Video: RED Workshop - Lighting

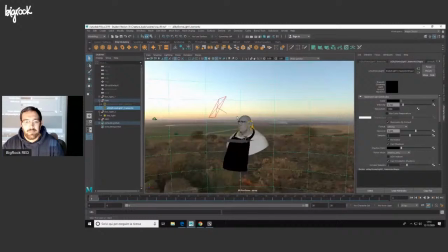2809s
tramonto invece abbiamo questa luce diretta del sole, abbastanza naturale,
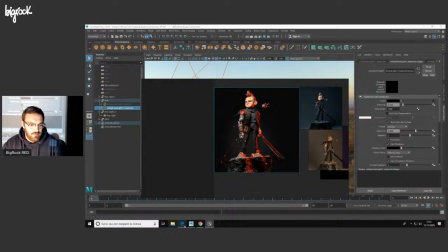2816s
che punta sul nostro soggetto, che è questa qui. Chiusa.
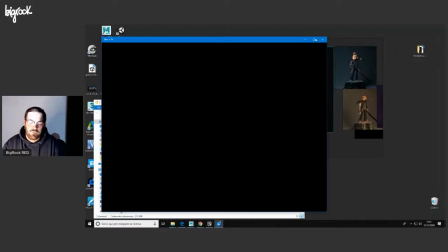2824s
Ok. Ok.
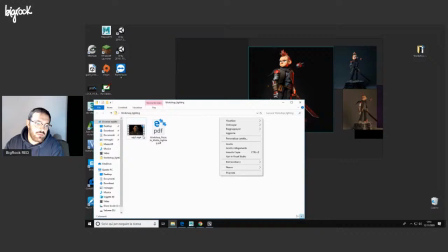Non va nulla.
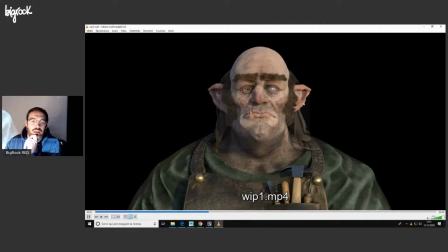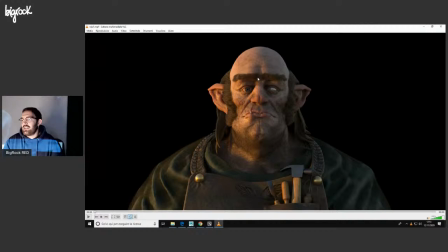2846s
Ok. Questa è la luce che ci ritroviamo con il nostro HDRI. Vediamo che è una luce molto naturale.
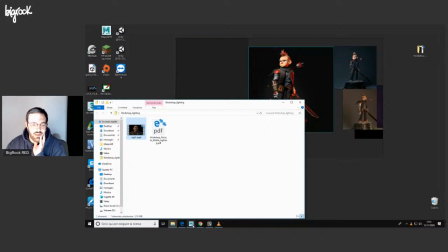2855s
Quello che possiamo gestire della nostra HDRI è l'intensità e anche la rotazione della nostra luce.
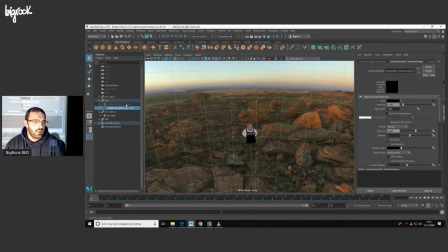2864s
Perché? Perché possiamo tranquillamente prendere la nostra Skydome.
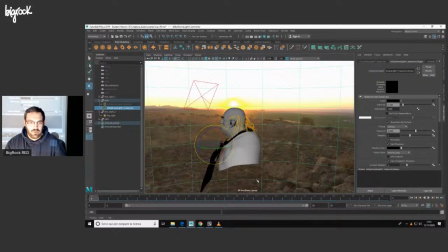2871s
Se vogliamo un taglio di luce, diciamo, simmetrico sul volto del nostro character, la impostiamo così,
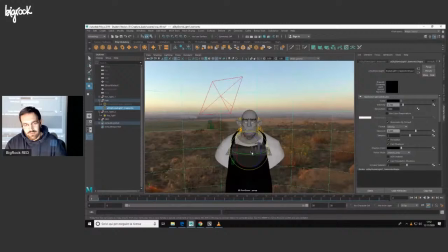2880s
in modo che il sole proietti la luce su metà volto, oppure possiamo tranquillamente ruotarla
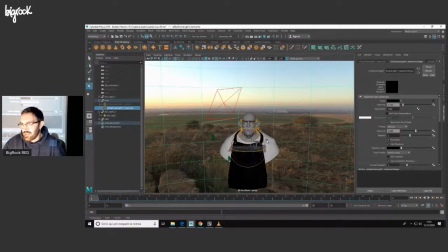2889s
e avere luci in più punti, anche se poi diventerà non naturale questa luce,
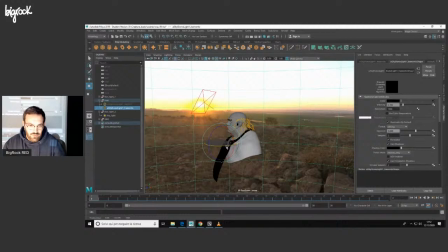2895s
perché il sole tramonta da questo lato, quindi meglio così.
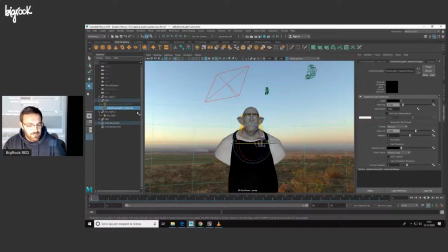2902s
Ora,
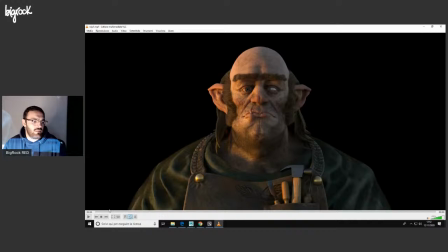2907s
prendiamo questo, abbiamo la box light, e ho inserito una key light,
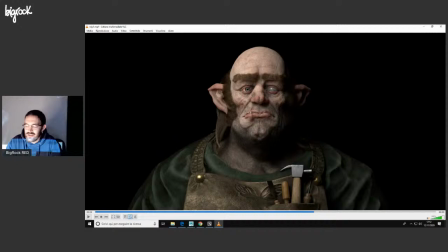2917s
questa qui. È una luce abbastanza semplice, ma dà un certo effetto al personaggio. È inclinata a 45 gradi, ha un'intensità abbastanza elevata,
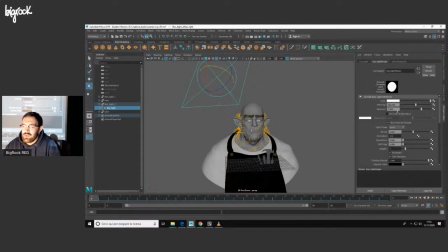2932s
intensità 500, con l'esposizione a 2, e lo spread
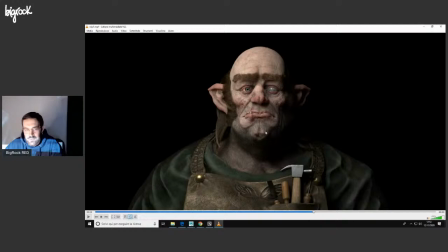2938s
abbassato di tanto, di 0.4, perché vogliamo comunque il nostro fascio di luce che non si disperga dappertutto. Qui ho usato questa luce per risaltare anche la parte degli strumenti, diciamo, del falegname.
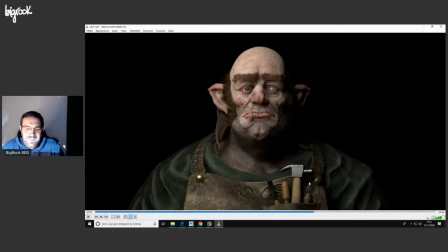2955s
Anzi, un ringraziamento speciale va a Eric Scotti
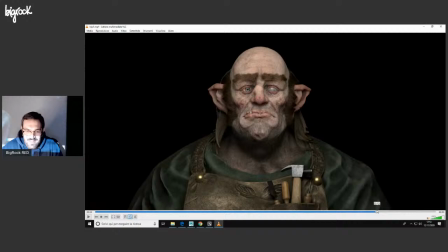2962s
per gli strumenti.
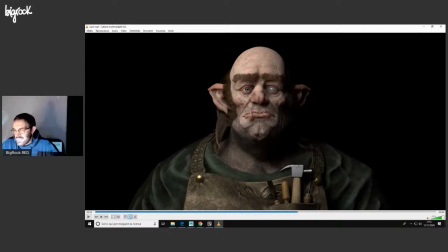2967s
E quindi anche avere, dipende dai materiali che abbiamo nella nostra scena, dobbiamo gestirci la luce e possiamo gestircela a favore nostro, ecco. Se abbiamo un dettaglio particolare, bisogna puntare su quel dettaglio lì con la luce.
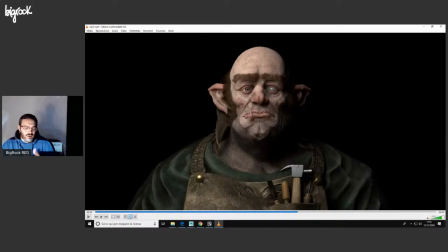2986s
Quindi varia tanto dal modello, va da modello a modello e da mood a mood.
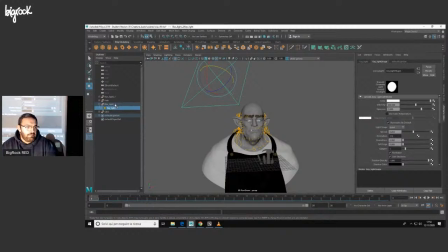2993s
L'ultima luce che abbiamo,
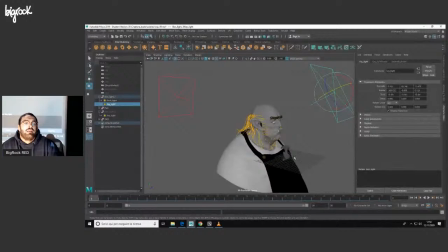3001s
abbiamo una key light e la backlight, quindi di rim.
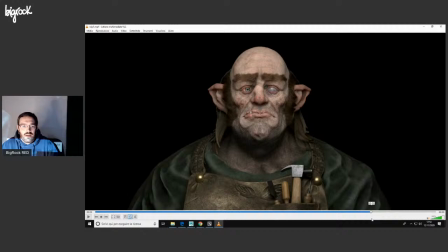3008s
Qui, così. Eccola qui. Questa luce puntata in alto, anche se sembra, diciamo, questa zona qui sembra un po' piatta, diciamo, però
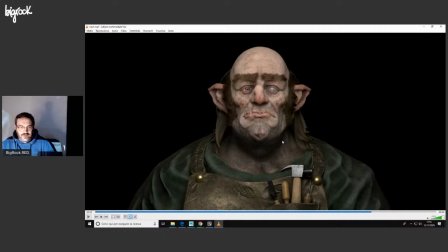3024s
crea quest'ombra sotto il mento che dà quel senso di profondità al personaggio, oltre alla rim che mi determina la zona della testa, soprattutto dei capelli, che possiamo leggere molto meglio con una rim.
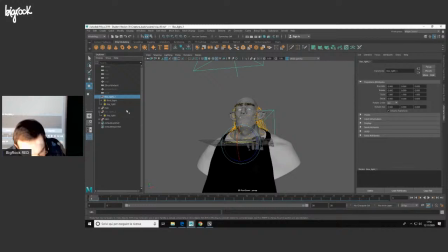3042s
Ora, se ci sono domande. Domande? Ok. Bob, ci sono domande?